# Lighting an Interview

So in this case, I've come into a classroom, all the seats are lined up, but you may have to move these seats around to be able to get all of your gear in. So oftentimes you'll go into someone's small office, you may have to move a plant, you may have to move a desk. You don't want to corrupt the environment to change it into something completely different, but being a good producer requires you to make sure that you serve your viewer, which is to get a really good shot, and that often requires manipulating the space that you're in. So don't be afraid to move things around. In this case, there's nice rows of chairs, but I'm probably going to have to clean out some of those chairs. I don't want to clean them all out because that might be a nice background. The seats going far into the distance. That might work for my editorial, but I still need to make room for my source.
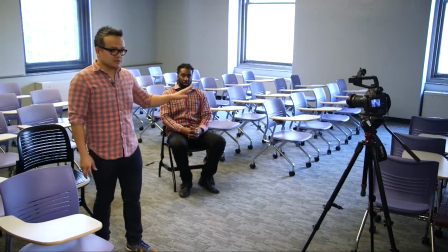4:52 So now you've seen I've moved some of the stuff around in this classroom right here.
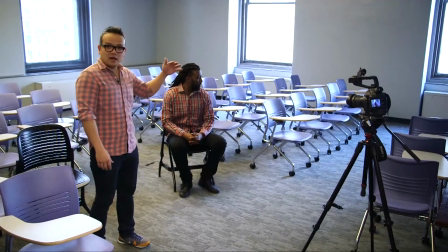4:57 Before there were rows of neat neat rows of desks right here.
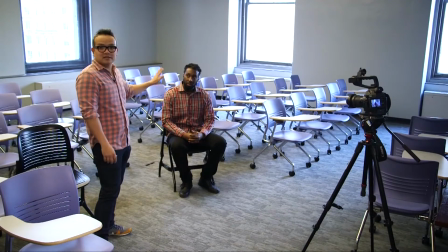5:01 I had to move things around because I needed to position my interview subject in this chair to get the desired effect in terms of a background that I liked for my subject,
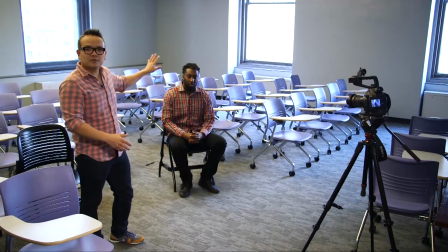5:10 and also pulling the subject away from the background so there's a little bit of separation or blurriness so it's not conflicting with the sharp image that I want in my interview subject.
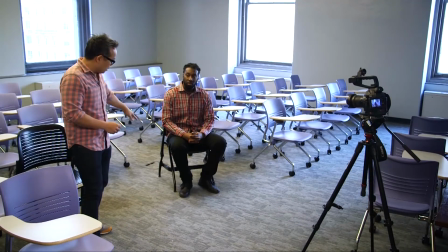5:20 Also, you notice that Ron is sitting in a four-legged chair without any wheels, and the chair cannot swivel.
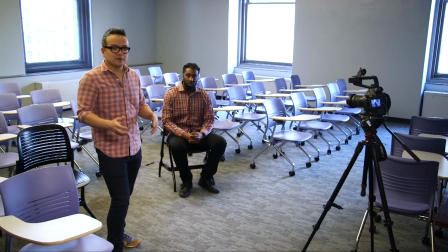5:27 This is really important. You don't want to place your interview subject in a chair that's too comfortable. You don't want to put them in an office chair that they're used to, swinging back and forth. You don't want to necessarily put them in a big, poofy living room couch, because those couches, your source can slide down.
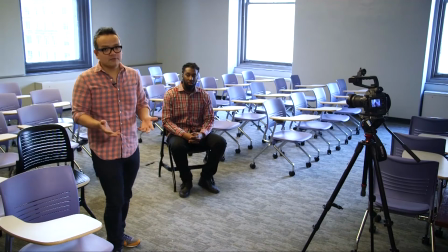5:43 You want to contain your source to the frame of your shot, and the best way of doing that is using a firm four-legged solid chair.
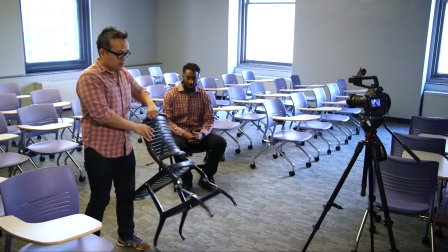5:51 Also for yourself, it's important that you have the same type of chair for yourself, because also in your interview process, you may start to move as well.
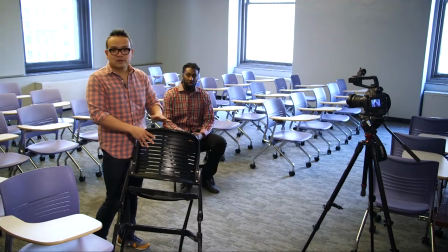6:00 And if you start to move back and forth or wheel around, your interview may follow you with your eyes, and you're going to get a very distracting effect in your shot where the interview subject is looking left and right and left and right.
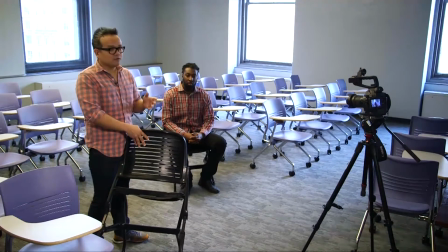6:11 So it's important to pick the right type of chair. If you're in someone's home, kitchen chairs are typically solid. If you're in someone's office, don't get the big executive chairs. Those are the comfortable ones. Get the conference room chairs. Anything that keeps your source in place.
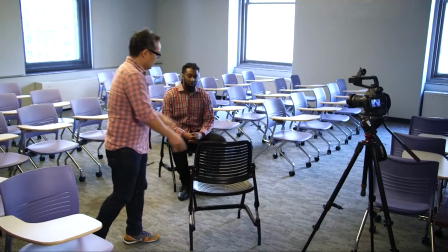6:26 So I'm going to place my chair in front of my interview subject.
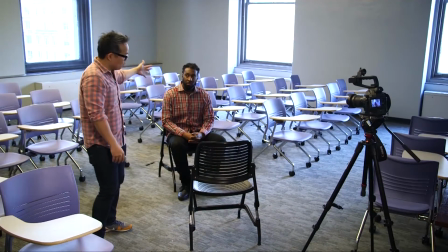6:32 So interview subject, there's the background. He's away from the background. He's not against the wall.
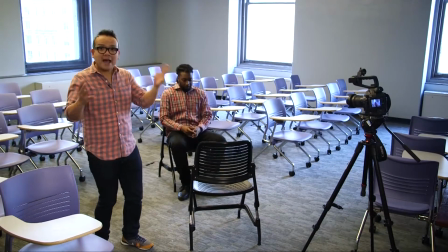6:36 Again, I'm going to stress that because you don't want to look like a passport photo where your head is right against the wall.
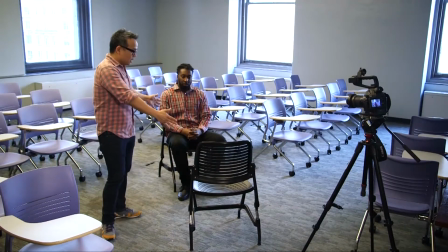6:42 Right here, how much distance do I want from my seat to my interviewee seat?
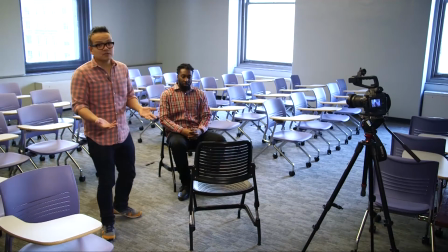6:47 Really depends on how much room you have.
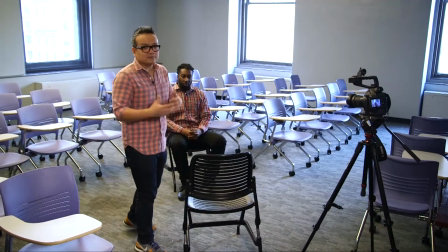6:50 If you have quite a bit of room, you can move back a little bit, but I've been in spaces that are really tight where our knees are practically touching.
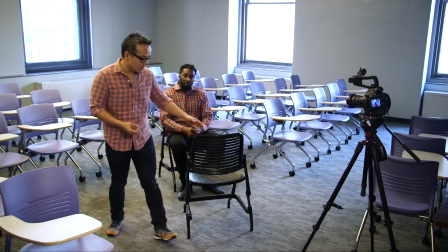6:57 So that's really dependent on how much room you have in your space. So you want to make, get a chair ready for yourself. Once you've positioned yourself and your source, what you want to do is position the camera.
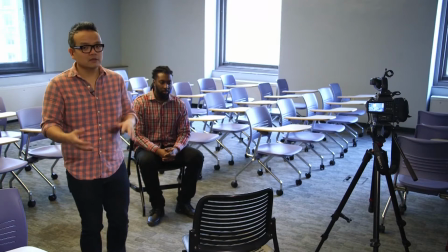7:09 Obviously, if you're shooting with a partner, the partner can monitor the camera, can look through the LCD screen and really get a good shot.
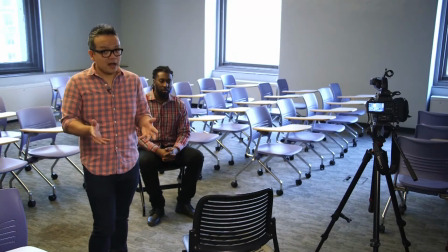7:16 If you're conducting the interview and shooting yourself, which is very common these days, you're really going to want to put the camera in a place where you can actually view the image.
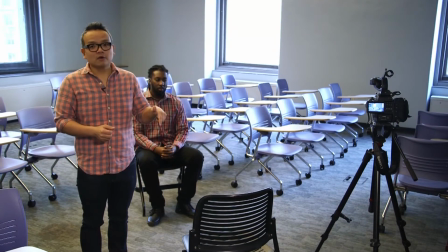7:25 You don't ever want to set the camera down, hit record, and assume that everything's okay. Things change. Your source will fall out of the frame, they might slouch down, or things might happen in the background that you just wouldn't notice that happens in the camera.
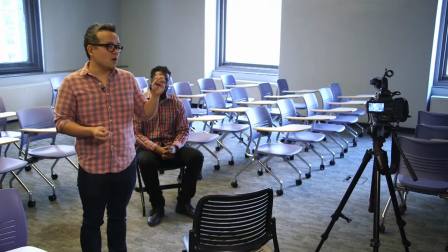7:39 Your camera might die, and so you really want to look at the LCD while you're conducting the interview.
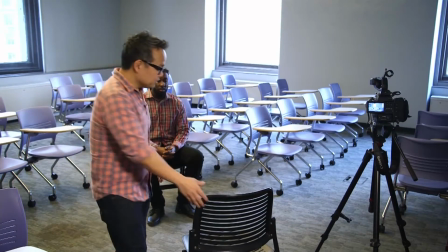7:45 And in this case, I'm going to assume that I'm conducting the interview by myself. I'm going to set the chair here, and I'm going to grab my camera right here,
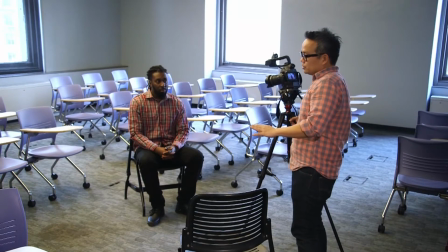7:53 and I'm going to decide whether I want to shoot from the left or the right side of my source.
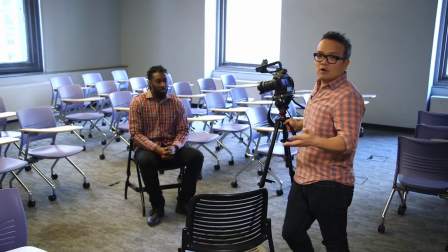7:58 Now, does it matter? No, because during the course of your video production, some sources might be shot from the left, some sources might be shot from the right, but it's important that you get the angle right.